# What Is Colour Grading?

What's up? This video is just a quick tutorial to show you about some of the cool things that we can do in color grading. I'm going to show you some of the fun things that we do as opposed to some of the boring stuff, just to give you a small idea of the things we do in our dark little room in post-production.
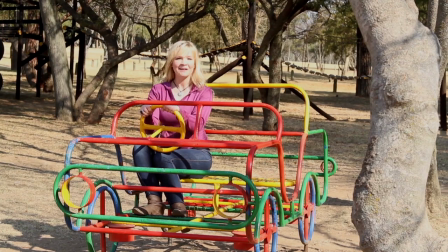0:13 Check it out. As I'm sure you can imagine, color grading is about color, which is a very important part of storytelling.
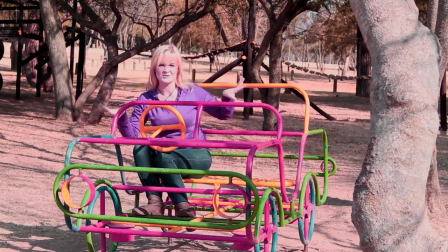0:21 What we can do, which is quite fun, is change the hues, which, as you'll notice, can take it a bit too far.
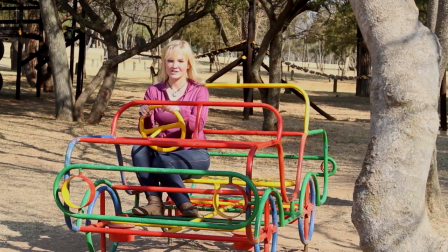0:28 But in certain genres, such as comedy, when we want things to be bright and happy, we can push up the saturation, make everything look very bright and colorful.
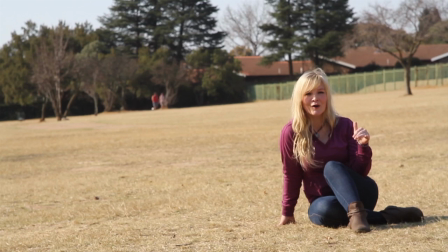0:39 Alternatively, if you want the atmosphere to look cold, dark, gloomy, feeling a bit lonely,
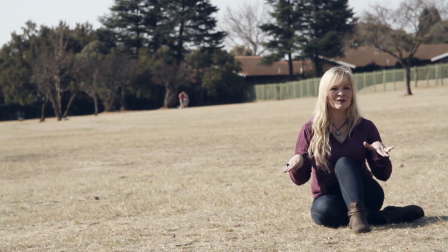0:44 you can bring down the saturation, take out all the happy tones, and give it quite a dark tone.
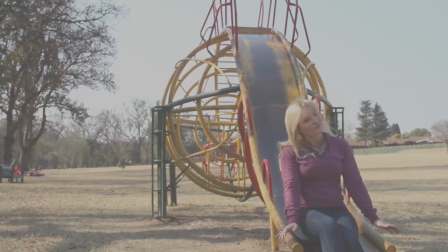0:51 When we shoot a film, it's really important that we film it flat.
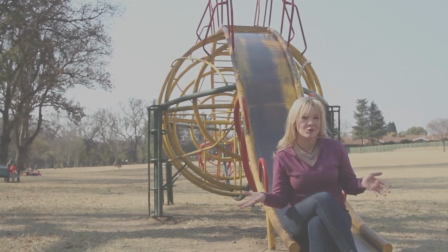0:55 This may look really dull at first, but this allows us to capture all the information so we can play around in color grading.
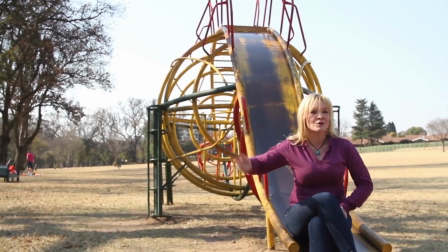1:01 And we can lift the contrast and capture all of the highlights and the shadows correctly.
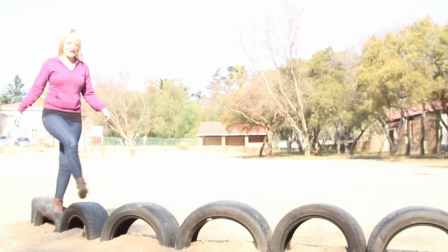1:06 If you don't shoot flat, you run the risk of overexposing, such as now.
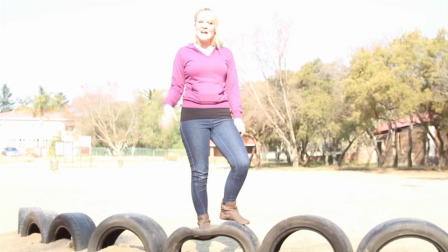1:10 And then you've lost all your information and the highlights, and no matter how much you bring it down, you just can't get it back.
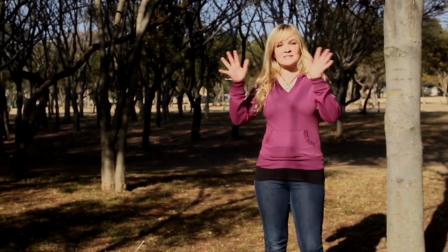1:17 Often what will happen in films is that a character is in a brightly lit area, and they've been exposed for this area.
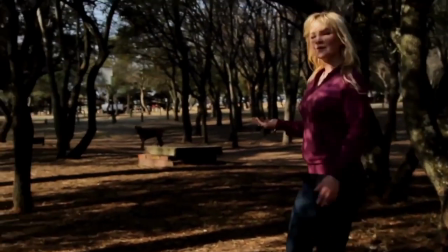1:22 But then, as they walk into a darker area, suddenly all of that exposure goes down, and you lose the details in the face.
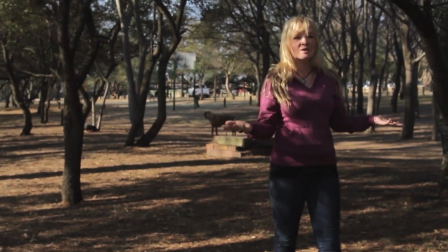1:29 You have to try and lift up the details in the shadow, but this can be dangerous, causing a lot of noise.
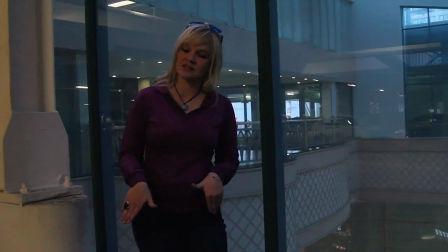1:34 As I was saying, if it's underexposed and you're losing details in the shadows, sometimes you're in low light conditions and you have to raise the ISO.
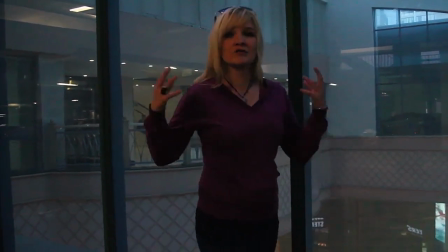1:42 But the danger of this is that you pick up a lot of noise around you. See these little bubbles and grainy things?
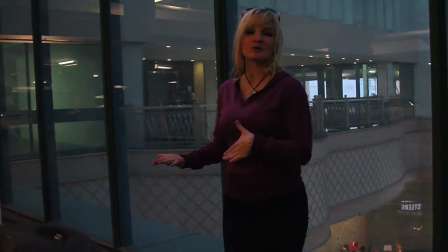1:49 You don't really want that. So what we'll do in post-production is soften the image to bring this down.
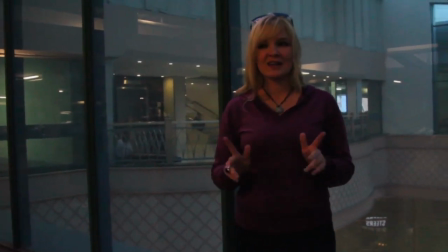1:54 It's a bit more appealing without the noise. Unless it's an aesthetic choice, you don't really want it.
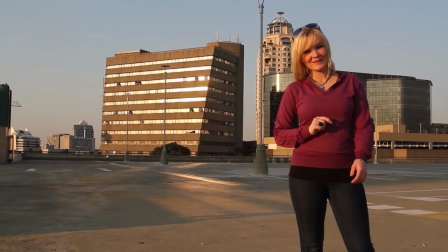1:59 One of the main things that we deal with in color grading is color temperature.
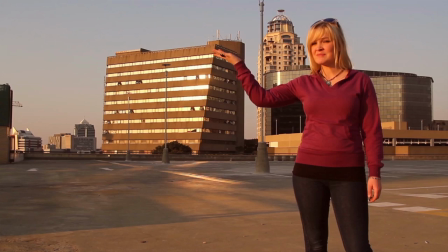2:03 We can use warm colors to raise it and make it look like a hot summer's day and really warm.
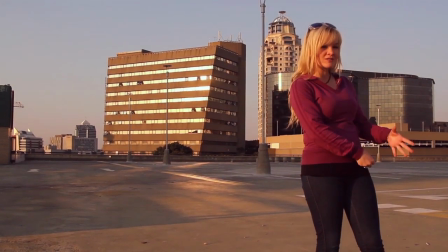2:08 Or we can use blues and cold colors, bring it down, make it look very cold.
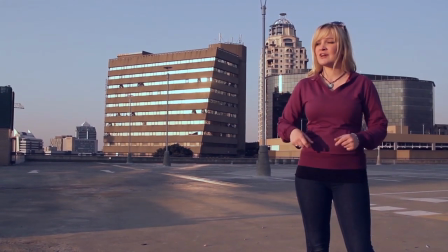2:12 Now we use these colors to create a stylized grade, and this is where we get really creative.
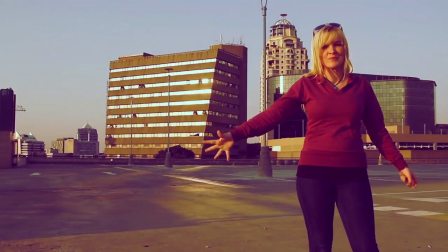2:18 We can create all kinds of different looks. But the only problem is that we have to watch our skin tones.
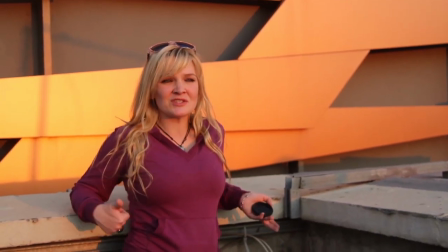2:25 Using a tinge on your picture can tend to affect your skin tones, making you look like you're either about to be seasick,
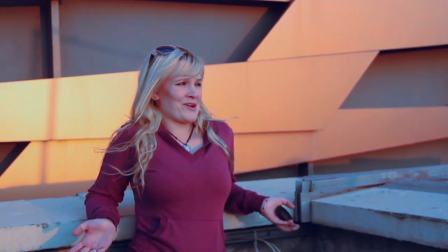2:31 dying of hypothermia, or like you got a really bad spray tan. Yikes.
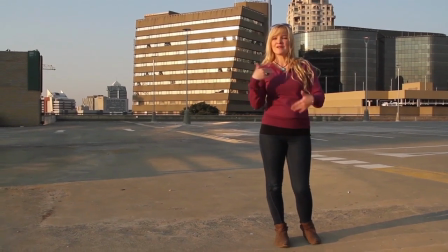2:36 So we watch the skin tones and we separate them from our background grade.
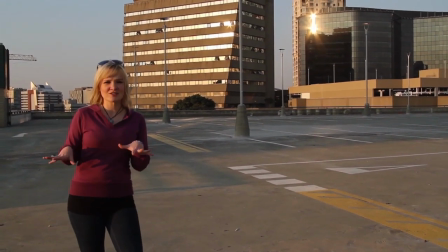2:41 One of the really cool things is that if you don't really like one of the decisions that the art department has made, you can always just change it up yourself.
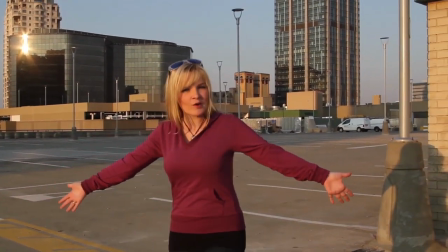2:48 You see this purple jersey I'm wearing? Well, guess what? Maybe I want it to be blue.
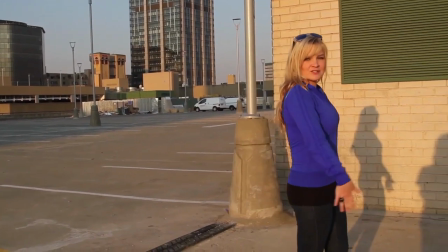2:53 And then I just have to track it so that it stays like that as I'm moving around.
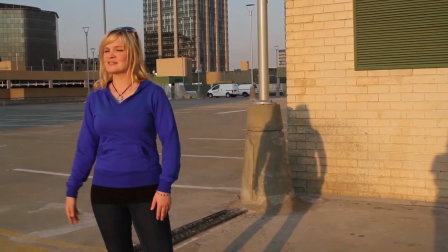2:59 This doesn't just apply to clothes, it can apply to cars, objects, pants, anything you like, you name it.
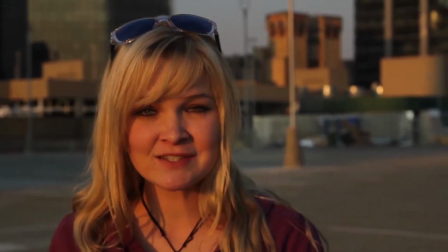3:06 One of the jobs of the grading artist is to direct the audience's attention to the focal points in the shot.
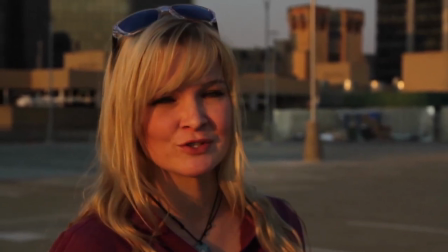3:13 So in certain points of the shot, they have to look where we want them to. We can use things like vignette and focus and contrast to do this.
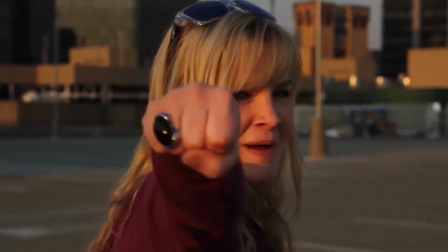3:21 For example, kapow! Thanks for watching. Peace out.